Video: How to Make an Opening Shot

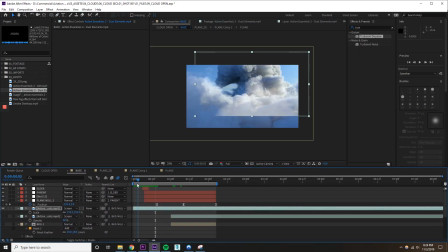(0:00)
Hey everyone, in this tutorial I'm going to show you how to create the opening shot of the Aviation Museum.
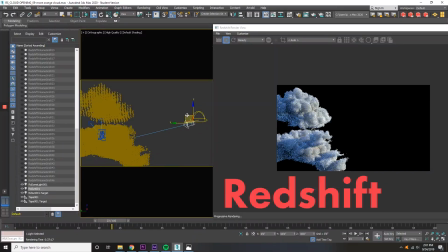(0:04)
To do this, we're using 3ds Max, Redshift Render Engine, After Effects, and an airplane model. So to start, the opening shot is so important. So let's start there.
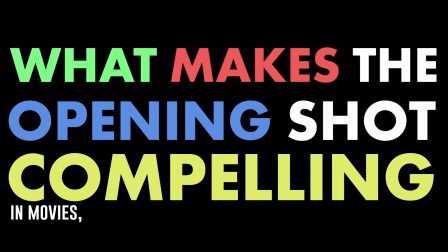(0:13)
What makes the opening shot compelling in movies, TV, commercials, music videos, and short films?
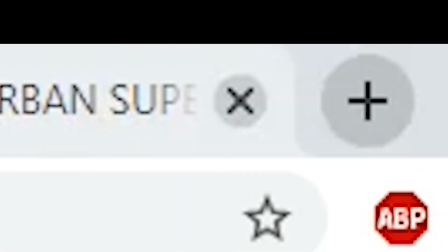(0:19)
When I watch any video, I'm constantly looking for a reason to turn it off because there's so much garbage out there now that you really have to earn the audience's trust.
It's craft. It's pissing me off, man. How craft is dying everywhere as a result of so many things.
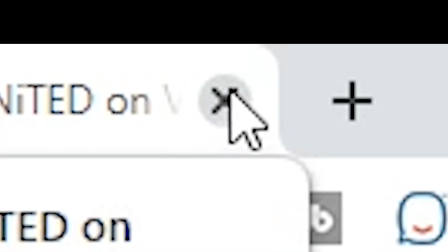(0:34)
I have my hand on the mouse with the finger just hovering over the exit button, waiting to turn it off.
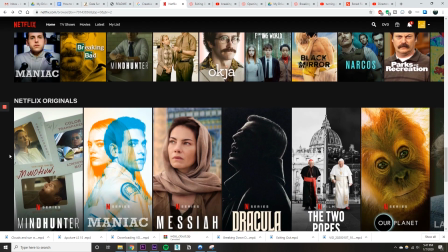(0:38)
Now, longer form media like TV shows, for instance, I give a little bit more leeway with 30 to 60 seconds. But for short form media like commercials, music videos, or short films, if the opening shot isn't compelling or engaging, then you've already lost the audience's trust. And when it comes to storytelling, everything is based on the audience's trust in the storyteller. So take, for instance, the opening of Breaking Bad.
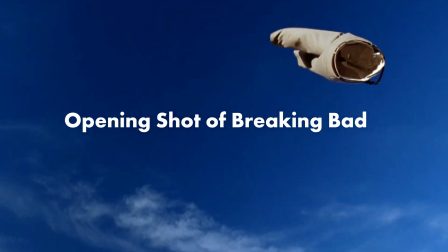(0:59)
Within the first 30 seconds, you start with the desert, then you catch my interest with the iconic shot of the khaki pants floating in the air to, what?
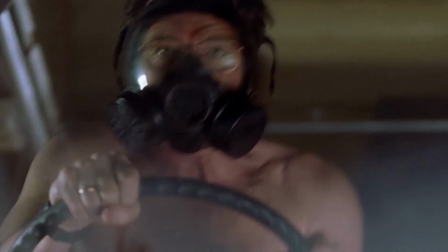(1:08)
Who's this awkward suburban middle-aged dad, and why is he driving this RV in the middle of nowhere with bodies in the back of the RV? All to say, the opening shot has to be engaging and catch your interest immediately, especially if you're making commercials, because ads are intrusive.
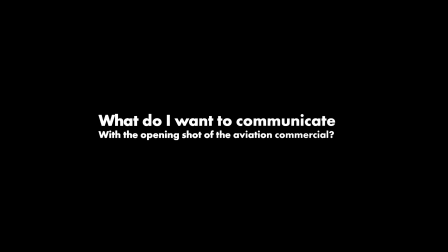(1:24)
So what do I want to communicate with the opening shot of the aviation commercial? The goal here is it needs a lot of forward motion.
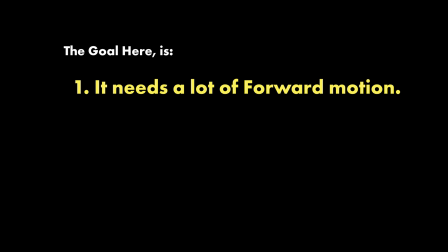(1:31)
It needs to be really exciting so that you can feel the excitement of the girl and her imagination flying through the sky. It also needs to set the tone, establish the location, and finally have high production value so that you can build trust with the audience.
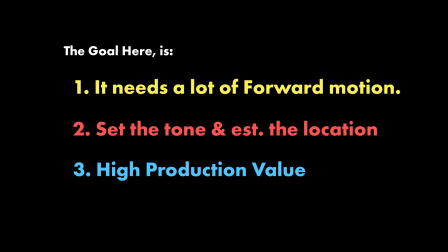(1:44)
And that's done through big locations, good cinematography, editing, sound design, color grade, everything. It all has to be top notch or else people will see right through it. So this is the criteria that we're going to use to make the opening shot of the Aviation Museum.
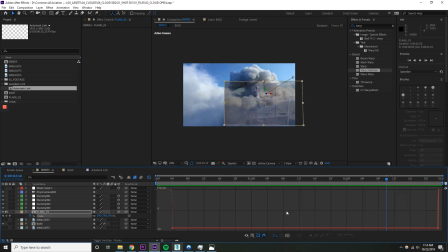(1:57)
All right, let's get into it. Creating the 3D clouds. Well, not quite so fast. One important thing to know is the clouds didn't originally look like this.
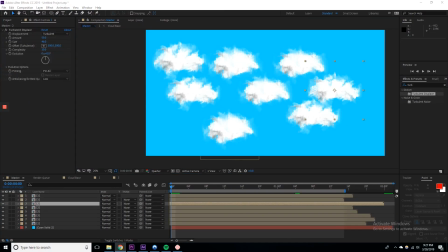(2:06)
I was trying to get the same look by using just 2D clouds generated in After Effects, but they didn't look nearly good enough. Instead, the shot started out looking like this.
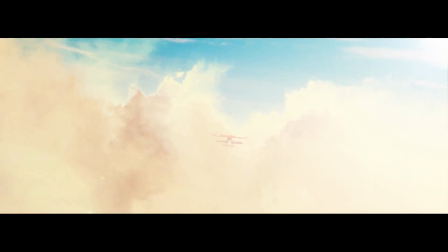(2:17)
So what differentiates the 2D clouds from the 3D clouds?
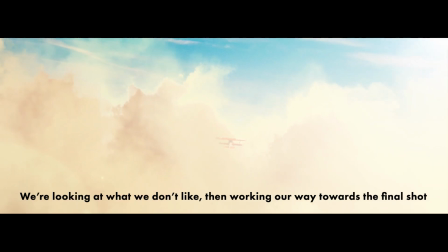(2:21)
To best look at that, I started by taking my shot of the 2D clouds, looking at what was wrong by comparing it to references, and then trying to bridge the gap.
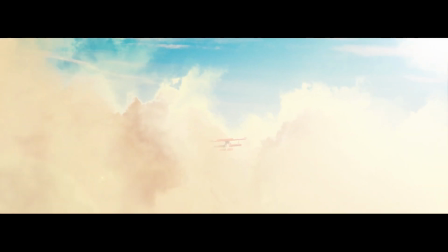(2:28)
When you look at the 2D clouds, what do you notice that looks off about it? Well, the first thing I start off with is if you pause it, the still image of the 2D clouds falls apart immediately. Yeah, it can maybe look okay when it's played in motion, but as soon as you stop it and analyze it, you can pick apart the flaws.
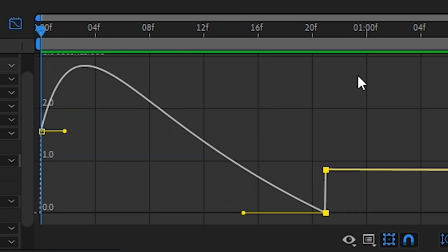(2:45)
Like, the plane animation looks like you just kind of took the rotation tool and just applied the wiggle effect.
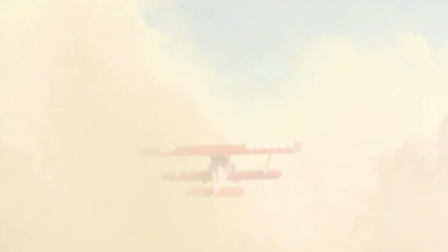(2:50)
You can almost just see the keyframes. Secondly, the lighting of the clouds was off too.
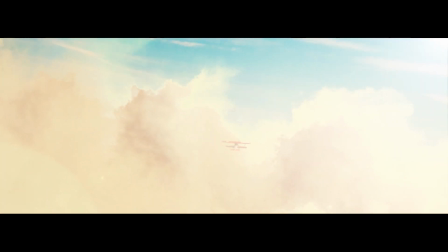(2:56)
If you just take a look at the shot, where is the sun? In After Effects, it's overhead backlighting the clouds, but it didn't look like it at all.
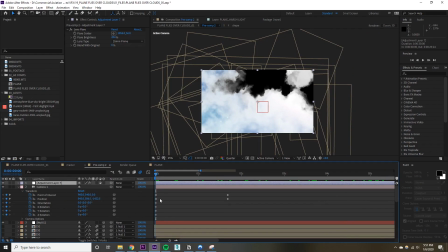(3:05)
That's because I used a lens flare effect, and it just isn't replicating the light the same way real life would.
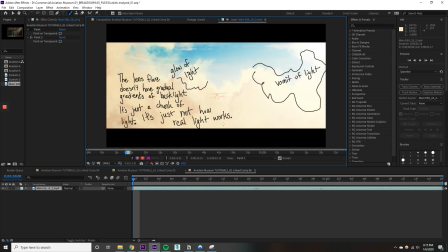(3:11)
Where it really falls apart is when you compare it to a real life reference shot,
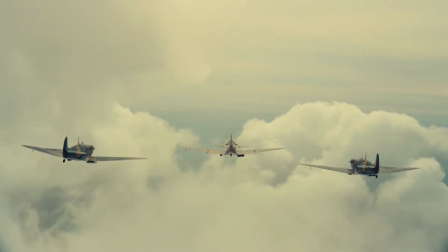(3:18)
or especially some references from Dunkirk. So we know the 2D clouds aren't working.
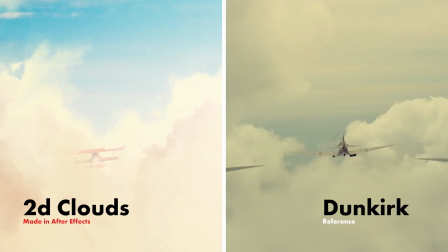(3:24)
Now we have to bridge the gap. What makes the shot in Dunkirk work, and what makes the 2D clouds not work?
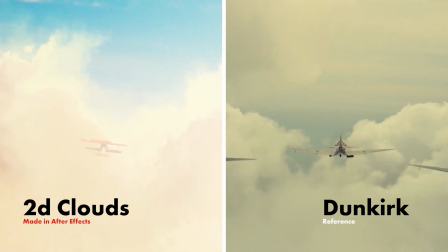(3:29)
And then we have to analyze it and then take what we learned and make something better.
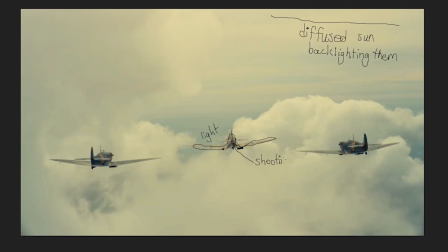(3:32)
So when analyzing Dunkirk, the planes are being backlit by the sun, adding depth, making it more ominous.
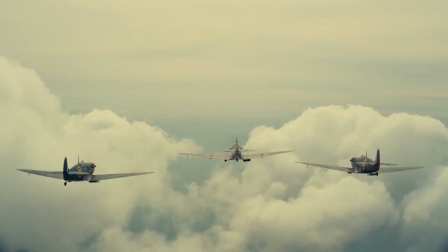(3:39)
If you took a look at this as a still frame without knowing anything about the movie, there's a story to the image.
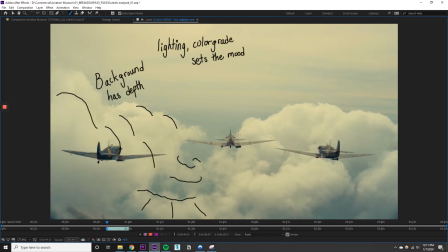(3:44)
The lighting sets the mood. The background clouds makes the location look vast and gives depth to the shot.
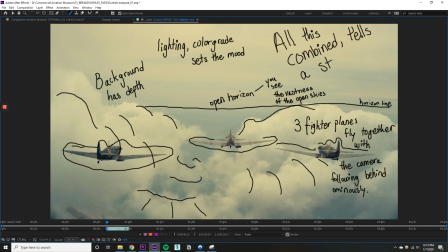(3:50)
The three planes flying together tells the story that they're about to go to war. The story in the 2D cloud shot, the plane is just kind of floating there.
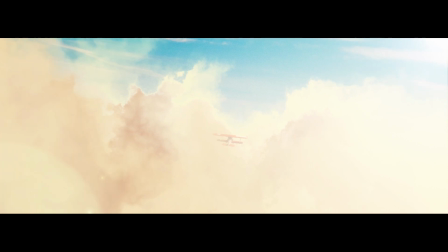(3:56)
It's not telling a story. Remember, the goal of the opening shot is to throw you into this exciting world of the girl's imagination, and it's not really doing that.